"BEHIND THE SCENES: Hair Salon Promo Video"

Hey guys, today I'm gonna show you some behind-the-scenes material from a shoot I did earlier this year for a local hair salon.
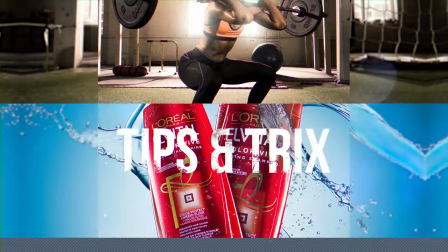First off, big thanks to my friend Victor who brought his GH5 and his gimbal and shot all the behind-the-scenes material. Without his help, I couldn't make this video, so big thanks. So for this assignment, my first thought was to use a slider for some of the scenes, But since the time schedule and their budget was very very small This became too time-consuming so I Went with a gimbal and simple tripod just pans and tilts and some basic gimbal movements and It worked very very well better than I had expected actually so super happy with that I'm going to show you a list of all the gear I used for this video. I shot everything on a Blackmagic Pocket Cinema Camera 4K with two different lenses. One is the Olympus 7-14mm f2.8 and the other one is this 25mm f1.7. Very small and very light but very good, also very cheap so that's nice.
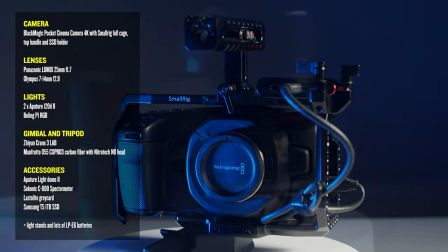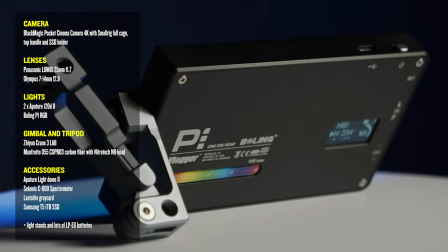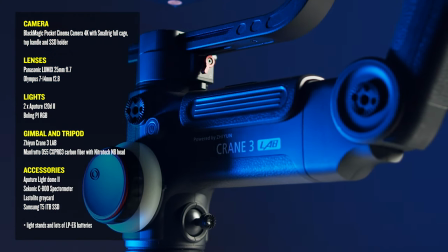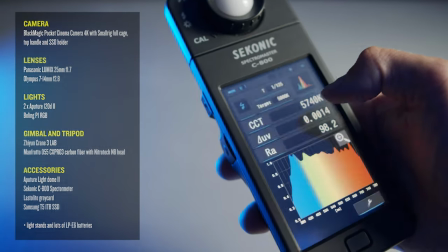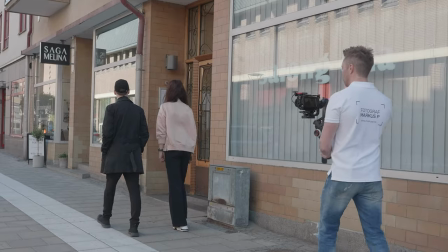113s
so here we are outside where the customers are sort of approaching the salon
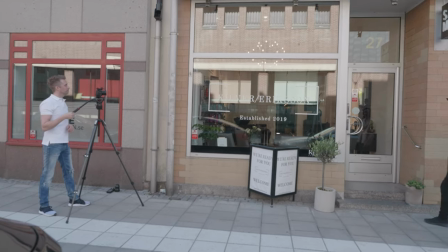121s
and shot this from two different angles with a gimbal and a tripod just
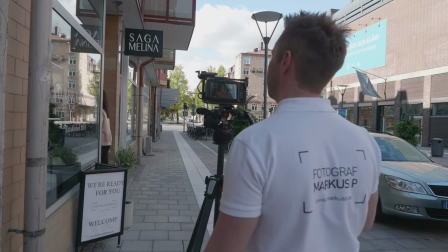129s
making a soft pan to reveal the logo on the window there as
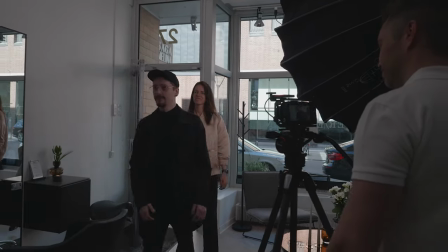137s
well and now we have moved inside I picked 120d with the light dome
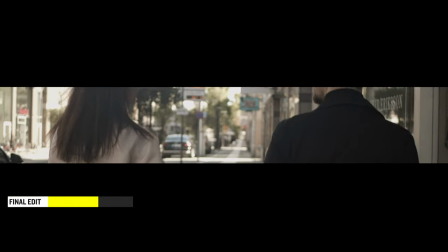145s
to light a couple just a bit better and
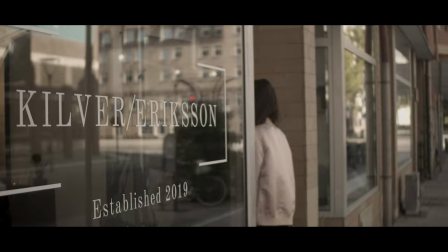151s
this is the final edit and this is also color grader of course and
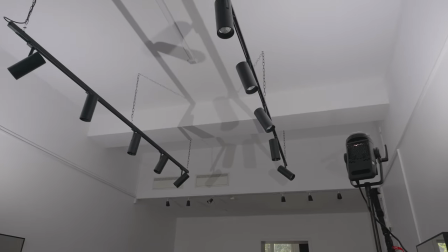158s
here you can see the the light setup which I made very simple because we didn't have time
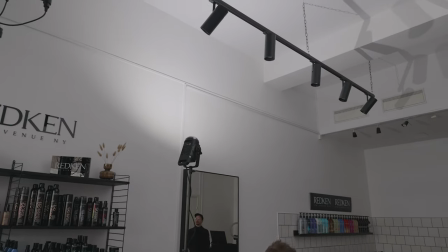165s
to to set sort of detailed lighting for every scene so I just used
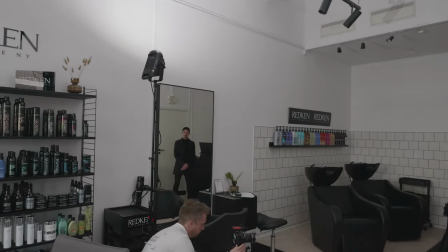171s
to aperture 120d mark 2 without any light modifier
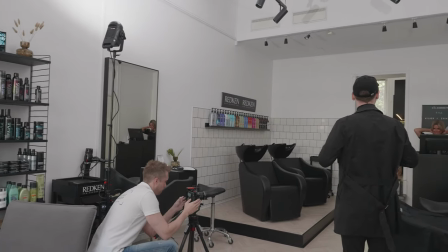179s
at all just bounced both lights off the white ceiling and this created a
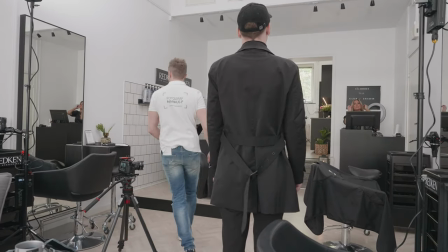186s
very soft light so it was very simple and here I'm using my last to light gray
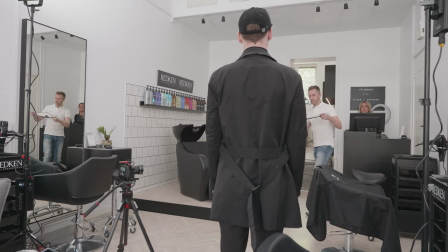194s
card this is just extra precaution just to be able to check the white balance
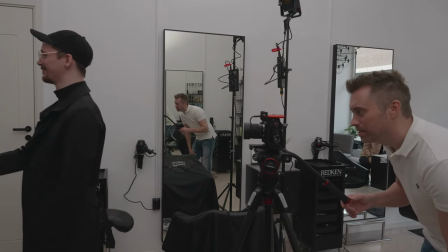201s
in in post I usually check it with my light meter or my spectrometer
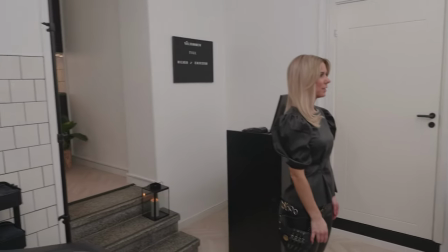210s
as well to see the color balance of the light.
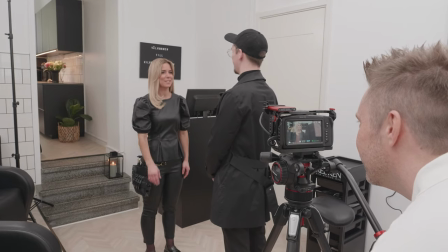215s
And there you can see the Bowling P1. I tried to use this as a highlight
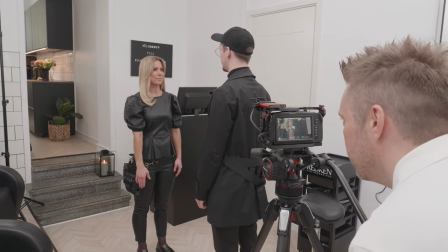223s
but I could have used a more powerful light.
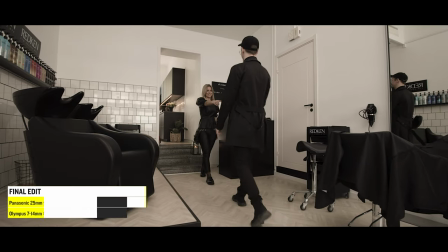228s
it was not very visible in the final shot as you can see here you can see on her left shoulder
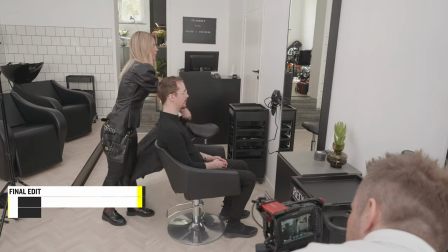234s
there or her right shoulder actually and this is the cape throwing scene
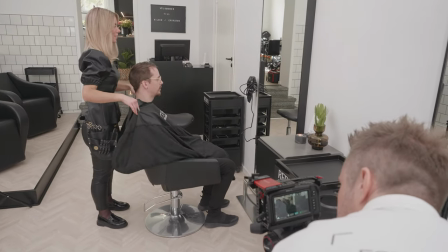239s
which we shot I don't know maybe 25 30 times or something
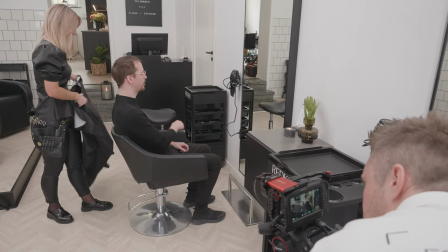244s
was a bit difficult to to get the to
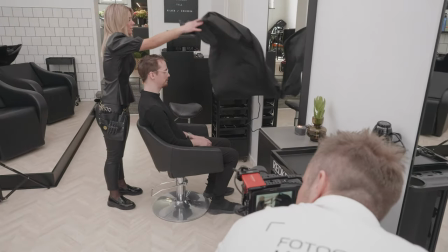250s
get the cape flowing in the air the way we wanted it to so
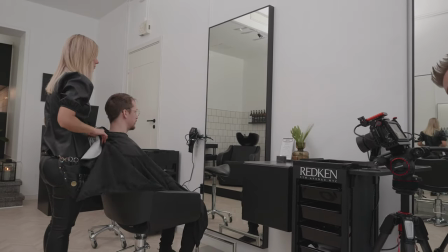255s
we shot it a lot of times and as you can see I'm doing a tilt I'm
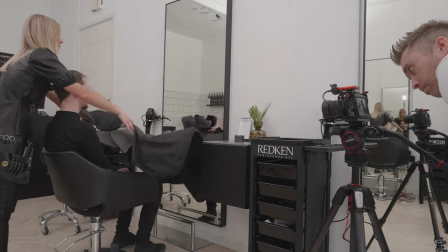260s
following the hands of the
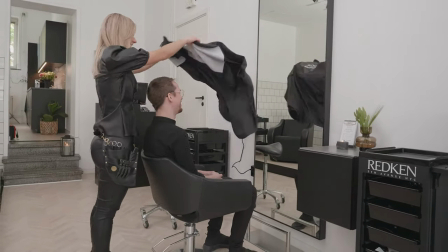263s
hairdresser but
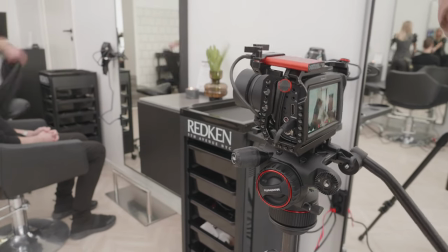272s
this was the final scene
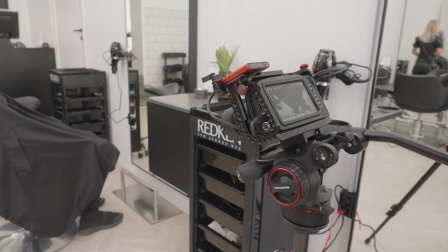276s
that we ended up using and this is the final edit.
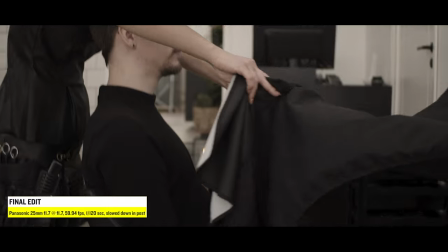281s
And as you can see I use a speed ramp here as well.
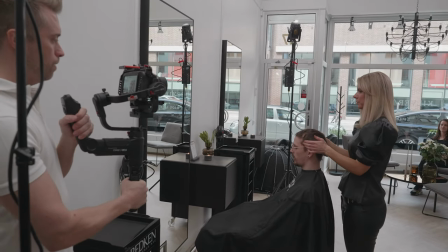287s
In the previous scene I ended with the motion going downwards so this next scene I'm starting
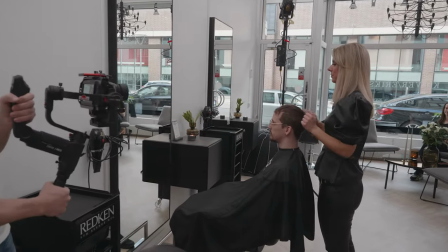294s
with the same sort of motion so I can do a nice transition between those two scenes.
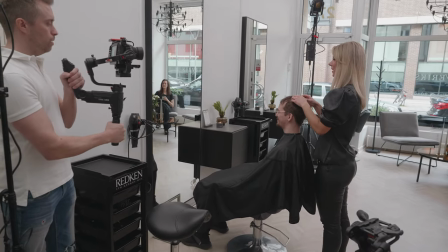303s
So I'm moving the camera downwards.
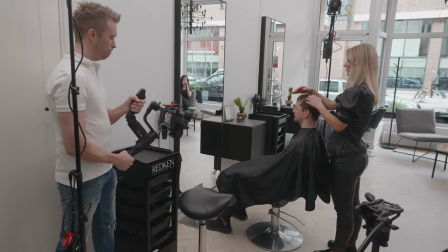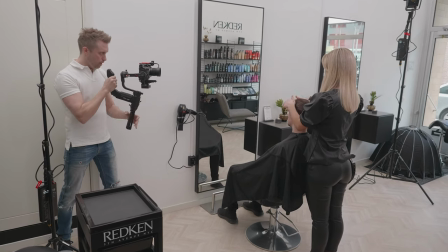312s All right, are we good?
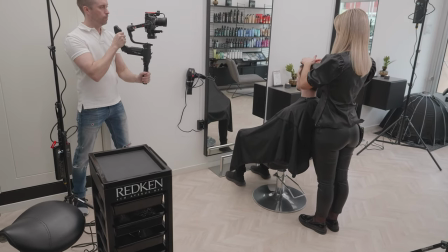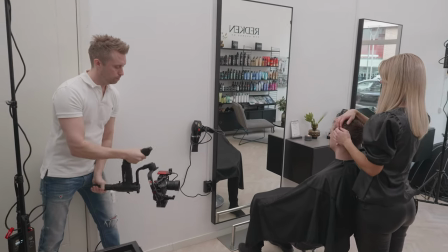321s
On the Blackmagic Pocket Cinema Camera 4K, there is no continuous autofocus, so everything is manual.
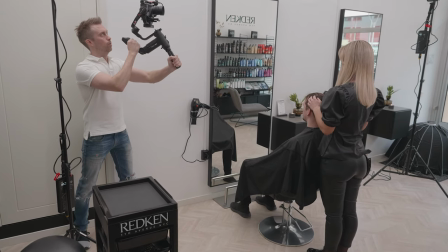331s
But it worked very, very well, I must say.
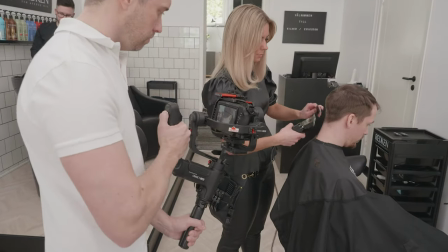334s
I just set the focus point where I wanted it and then just kept that distance from the
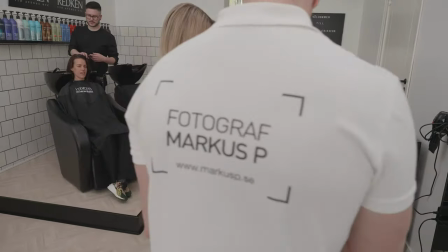342s
subject. and yeah worked very well and these are just some close-ups
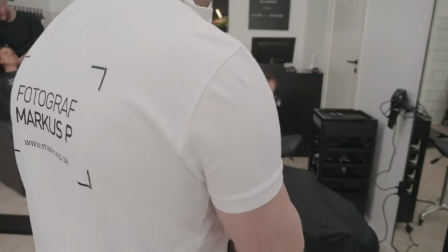350s
of the hairdresser working and the other hairdresser just
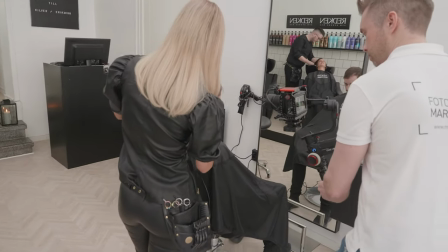357s
washing hair I was moving pretty close here to get the nice shallow depth of
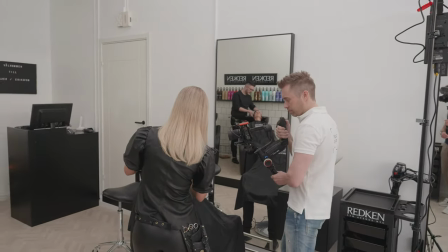364s
field and as you can see I was shooting
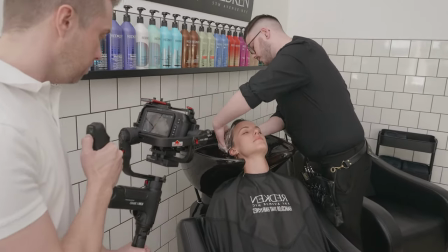370s
this in at I think f 1.7 or something and
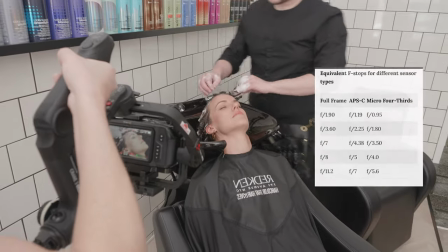376s
if you compare this to DSLR with the full-frame sensor this is about I mean if you
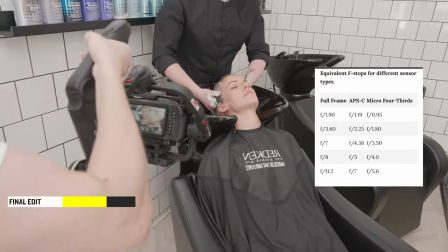382s
compare the depth of field this is about f 3.5 and you can see the final
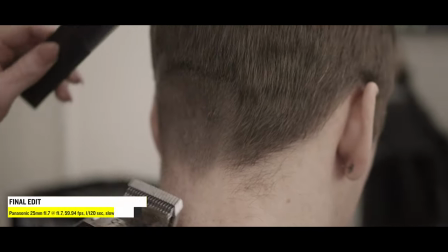388s
edit this
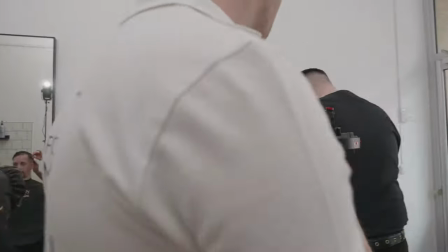394s
movement is a bit tricky but I actually got it to work because I'm
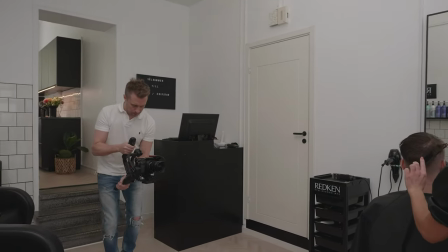399s
raising the gimbal at the same time as i'm turning it so
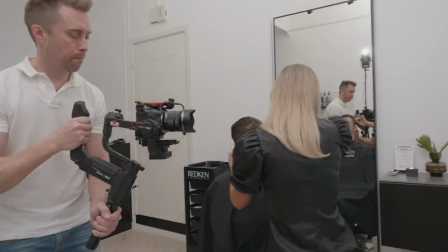405s
you can see a little a little twitch right there
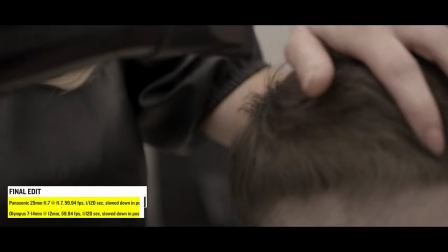410s
i don't like that but i got it to work and
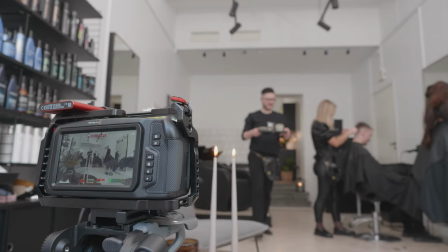417s
there we have a reveal as well and we ended the scene with a blur to make a transition to the next scene
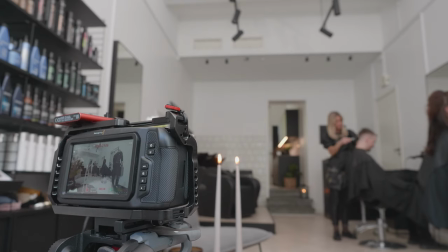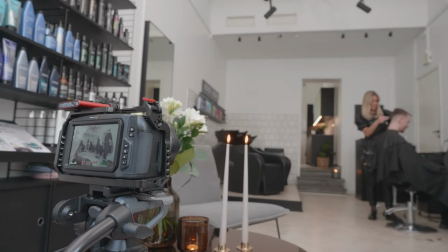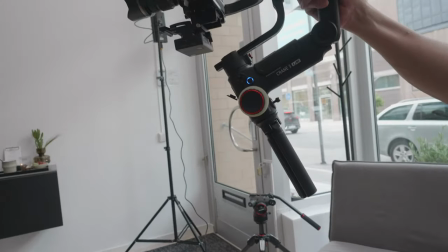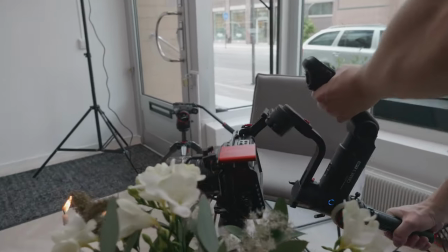442s
This is also a very simple gimbal movement, it worked very well.
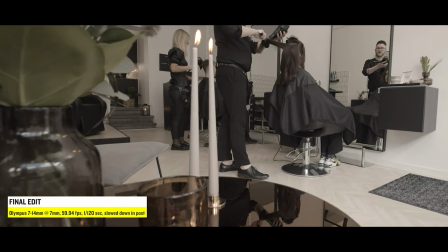449s
This is the final edit. Serving the coffee and the snacks and just barely touching the candles right there.